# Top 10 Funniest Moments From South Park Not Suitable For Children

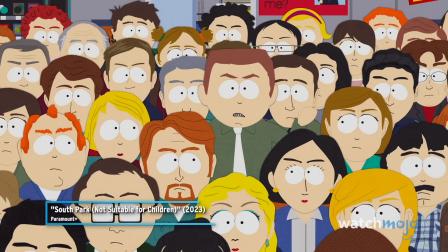(0:00) We can't control what our kids drink or what they watch. They're your kids.
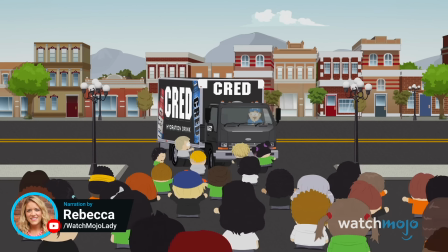(0:03)
Welcome to Watch Mojo, and today we're counting down our picks for the top 10 funniest moments from South Park's Not Suitable for Children special.
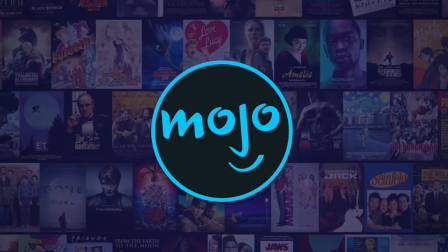(0:11) Hey Jordan, we're having a meeting today. You can't come.
Number 10, the Cred song.
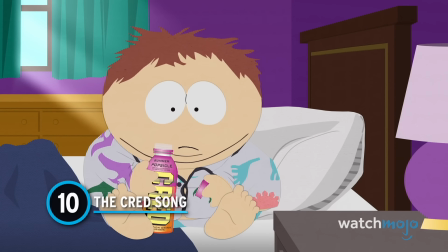(0:17)
The energy drink Cred has taken South Park Elementary by storm.
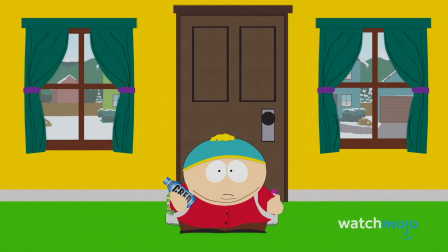(0:21)
Because it's the new cool thing to have in school, Cartman naturally has to sing a song about it.
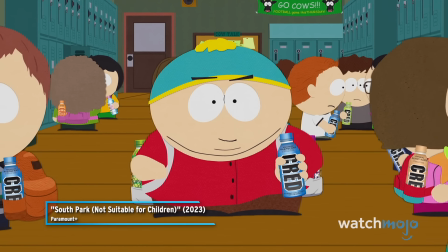(0:26) I got Cred, bitches. I got Cred. I got Cred, bitches.
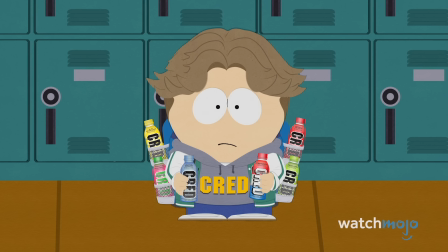(0:31) I got Cred.
Albeit brief, the sound of children singing the chorus adds another fun element to it all.
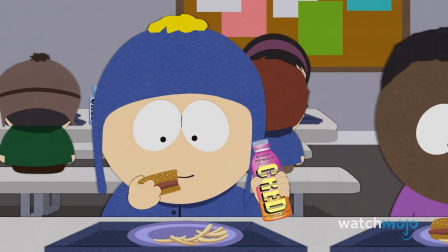(0:38) We got Cred, bitches. We got Cred. Our teeth are blue, bitches.
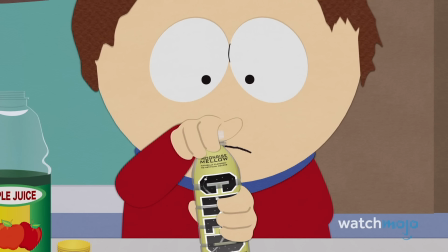(0:43) Our tongues are red.
Even Clyde gets a chance to sing his own rendition of the tune, and his dry delivery makes for a fun listen.
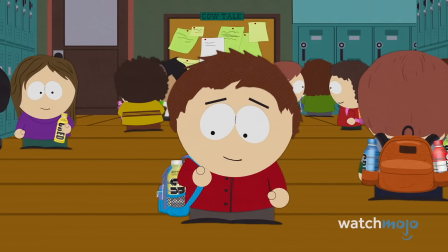(0:51) I've got Cred, bitches. I've got Cred. I've got Cred, bitches.
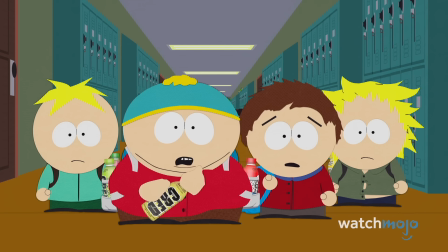(0:56) I've got Cred.
Too bad the whole moment is completely ruined after it's discovered that his Cred drink is nothing more than just apple juice in an empty Cred bottle.
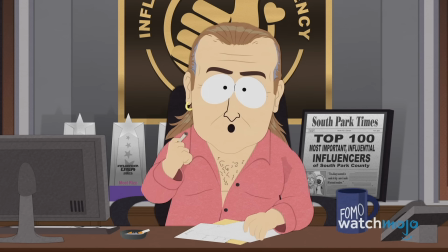(1:05)
Number 9, the influencer meeting. Looking to increase his fame as an influencer, Randy seeks out an agent. When Randy outlines his purpose behind this objective, the agent can't help but be shocked.
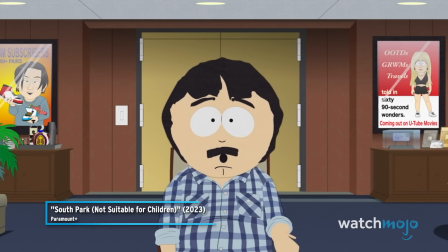(1:17) Well, what I really want to do is beat my wife.
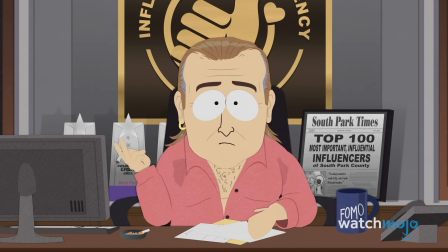(1:24) You want to beat your wife?
What he doesn't realize is that what Randy meant was that he wanted to have a larger social media presence than his wife.
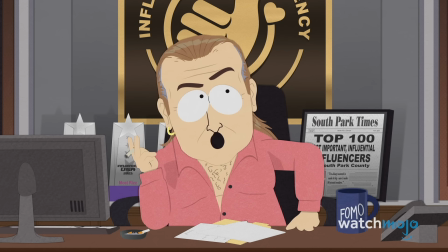(1:33)
Randy, of course, doesn't take the time to clarify. Despite the misinterpretation, the meeting continues.
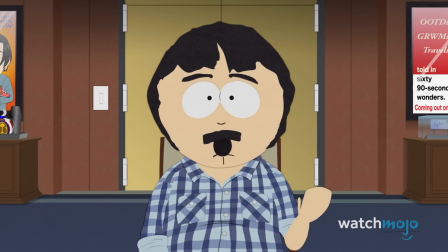(1:39)
He also emphasizes his content isn't for children, and the agent plays along, believing he's acting sarcastically.
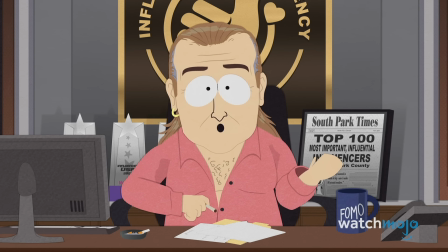(1:46) Right. I mean, the data shows kids aren't the main audience for any of this stuff, right?
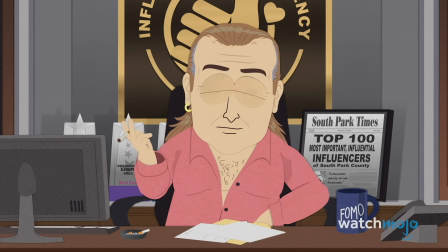(1:50)
The poor miscommunication on Randy's end is just another reason why he is a fan favorite.
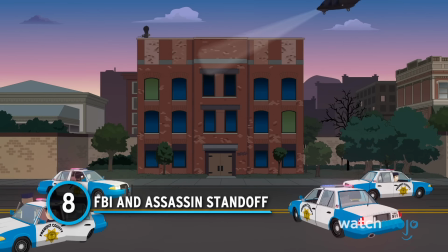(1:56) Wow!
Number 8, FBI and Assassin Standoff.
Game is up, scumbag!
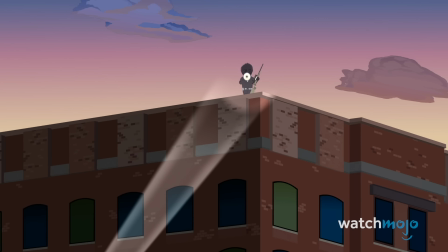(2:02)
Normally, standoffs between a criminal and law enforcement, whether fictional or in reality, are shaped by the drama and tenseness of the moment.
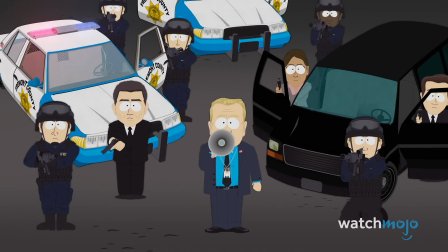(2:10)
This confrontation, however, was anything but. Shortly after taking out influencer Logan LaDouche, the assailant in question is surrounded by the FBI.
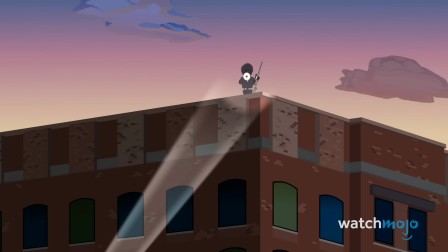(2:19) The data shows that consumers of social media platforms are predominantly adults over 21.
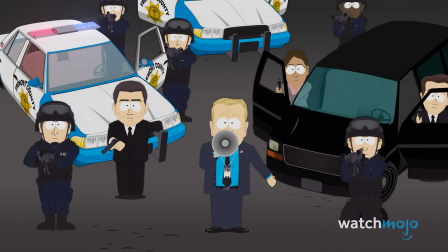(2:25) Oh, come on! Within tech companies, it's an open secret that millions of users are actually under the age of 13.
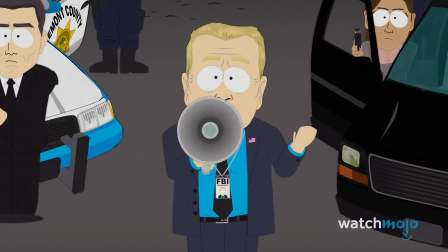(2:33)
What ensues is a light debate between both parties on which demographics predominantly consume social media content and the ethics behind it all. It all concludes with one cheesy line that is said so unenthusiastically by the assassin that one can't help but laugh.
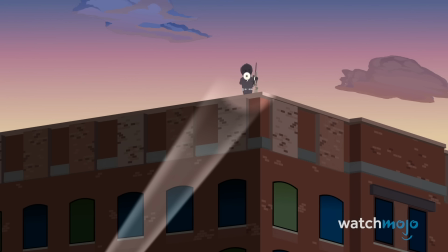(2:48) Okay, well, you'll never take me alive, copper.
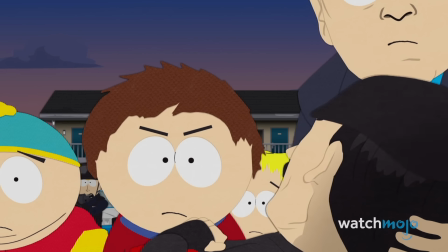(2:52)
The only thing funnier than this debate was the reveal of who the culprit was all along.
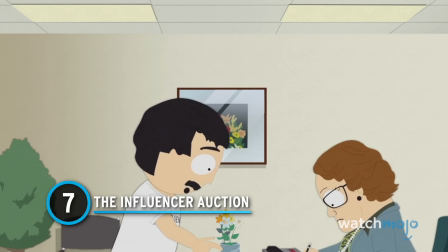(3:01)
Number 7, the influencer auction. Ever wonder how sponsors get in touch with influencers?
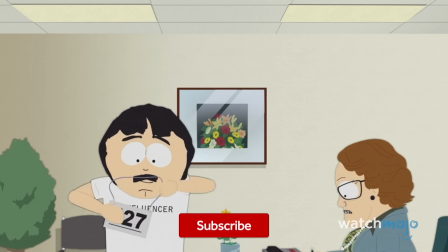(3:06)
Well, South Park gives us their own wacky and unbelievable take on this.
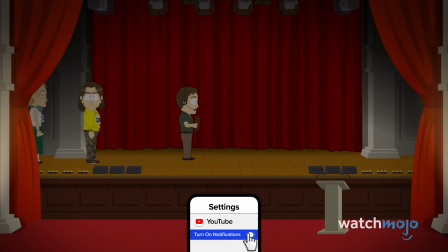(3:10)
Ready to get some sponsors, Randy is sent to a location that, unbeknownst to him, is holding an auction where influencers are quite literally auctioned off.
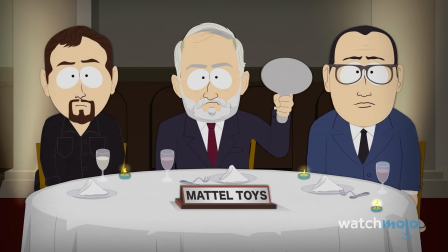(3:19)
From China to toy company Mattel, countries and companies alike bid on these influencers.
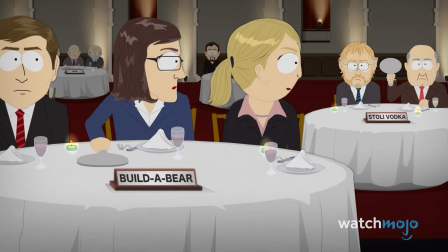(3:24)
In true South Park fashion, even the auctioneer is lampooned, as he speaks way too fast.
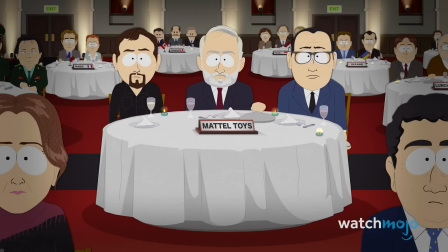(3:30)
And when it's Randy's turn to be auctioned off, no one puts an offer in. Fortunately, the humiliation is short-lived.
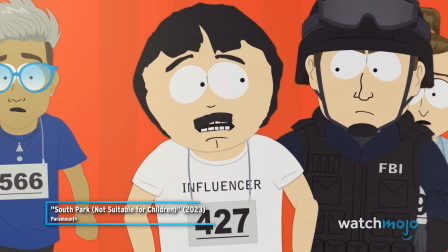(3:38) All right, we got him. Hands behind your back. Me? I didn't do anything. I'm just trying to beat my wife.
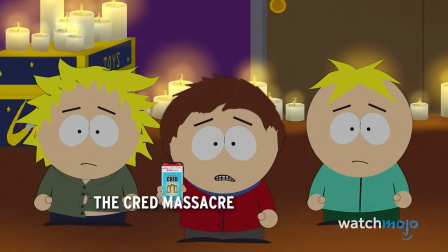(3:43)
Number 6, the Cred Massacre.
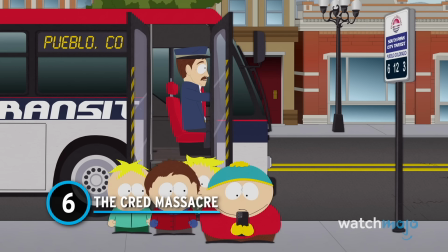(3:45)
The boys arrive in Pueblo to get their hands on the latest Cred flavor, only to be greeted by a herd of children also ready to buy some as well.
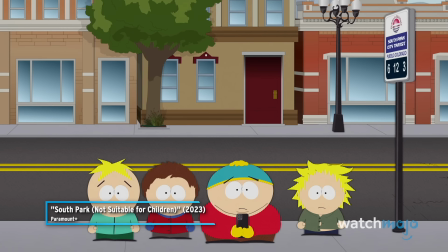(3:52) Oh my god. We want Cred!
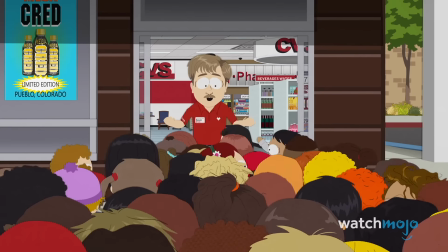(3:57)
Even before the store opens, the children are restless. And once the doors do finally open, the children barge in.